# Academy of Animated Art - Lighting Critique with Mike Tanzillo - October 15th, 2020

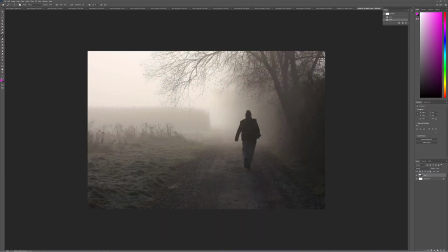8:22 And it's just like a little bit softer and a little bit like brighter and softer behind. And then just like a little bit of carryover onto the character here. And I think that, did I have one
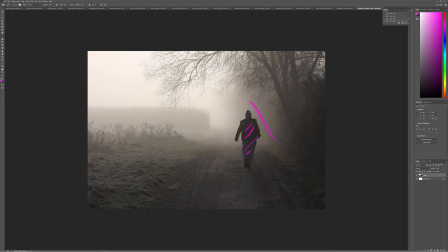8:34 more? I thought I had one more. But yeah, I think that could, let's see.
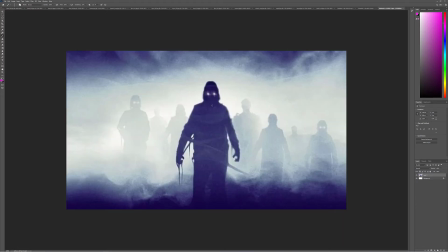8:43 Oh wait, here we go. Yeah. So I thought that this one was a nice reference to, this is from a John Carpenter thing. So the way that these eyes are, with the haze kind of engulfing behind, and then just like a little bit of spill of that color and that value over top of the character, I think could really help.
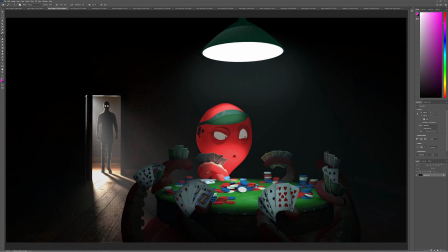9:01 Because the one downside is this character doesn't really have much detail, or really any detail from what I've seen. It's just like this harsh line. So let's just keep the character itself dark and really kind of soften and brighten behind it.
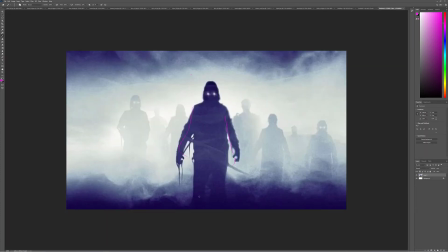9:14 Keep the silhouette pretty solid throughout, with just a little bit of that light spilling over.
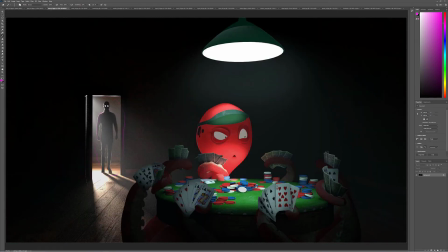9:21 Let's try that for the next iteration, and I think that might be a good spot for this one. And then character table, it's looking pretty good. Got these spotlights happening here. The character is feeling a little bit mushy, and it would be nice to get some more specularity in the skin.
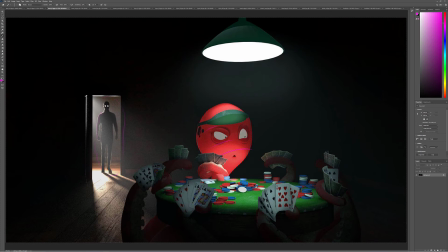9:40 It just feels like it's like a gummy bear, and there's no specularity. So just try and work some more specularity, especially into the, you've got some here, but let's like really try and amp that up, especially in the key light area.
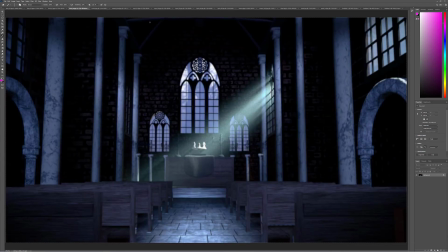9:53 And then for this one,
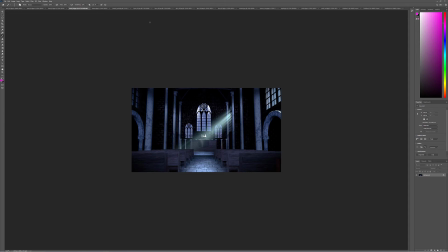9:55 I should have pulled up the reference, but it's just like the darkness of this brick versus the lightness of the columns is problematic. Like because it just feels like they're being lit by two totally different light sources.
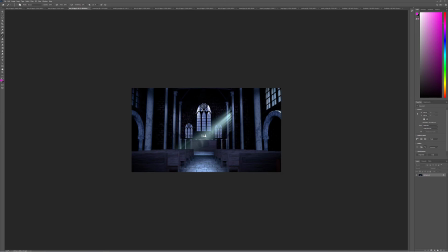10:11 And I think that's because the material value of the brick is much darker, and it's just not feeling quite the same. So either lift that up or take the columns down or something, just like get them more in line. Also, like all this stuff feels very dirty, but the ground and the pews feel pretty perfectly clean.
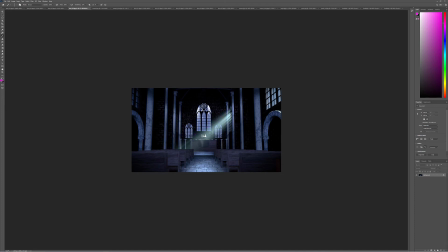10:31 The color of this light coming in through the window does not, like that feels more greenish, where the ground, it feels like it's being lit by more blue light. So I would try and sync those up a little bit. And then also like feeling these blacks
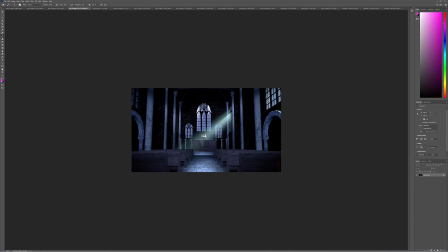10:47 isn't exactly, like I want to feel like that from the reference. I want to feel like this overall kind of misty, foggy, like, and this is a crude
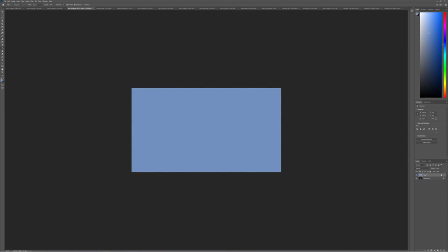11:06 this is a crude example of it, but like you want it to
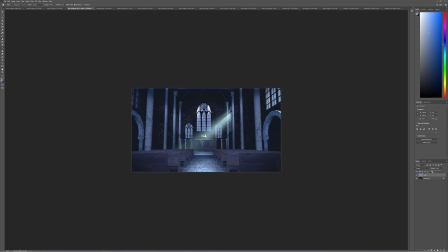11:18 kind of overtake the space a little bit. Like you want it to kind of engulf everything. You don't want there to be like these jet blacks in there, right? You want to use that as like an environmental fill light kind of a thing, to really bounce light around in there, and to get it'll lift the levels a little bit.
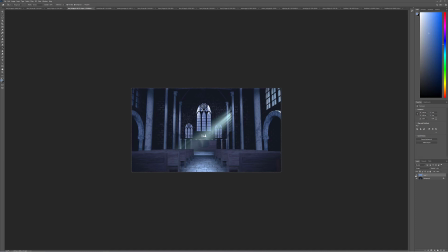11:36 It won't be totally black, but you just want that color to kind of infuse and bake itself in every nook and cranny in the scene.
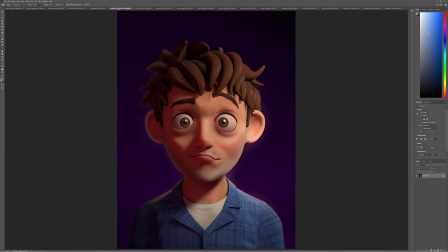11:45 All right, Emma, I think this is looking great. From the previous version, you cleaned up around those edges. You shifted the background color to match this, which really, really helps tie it all together. I would be ready to call this one done.
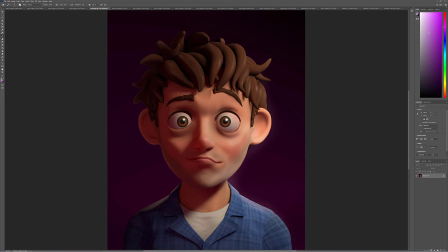11:57 I think the only thing that you may want to do, and totally your call, is just increase the eye whites just a touch. But overall, I think it's looking really great. I think that, I would call old Adam here done and move on to your next one.
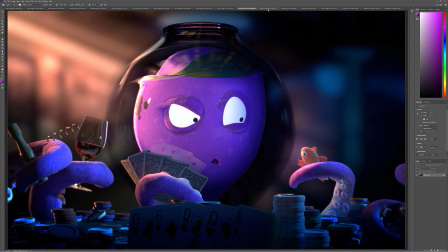12:12 So really great job with that, and let's go from there. Mauro, so I pulled up your original just to
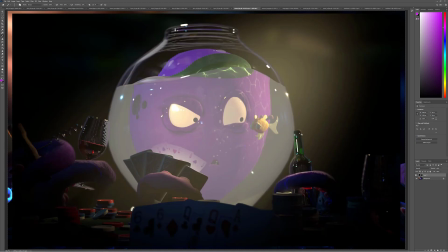12:21 show the progress that you've made on this, and what a really, like, a full,
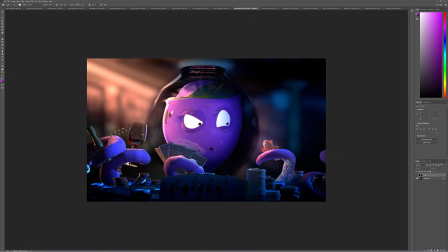12:29 let's take it back just a little bit.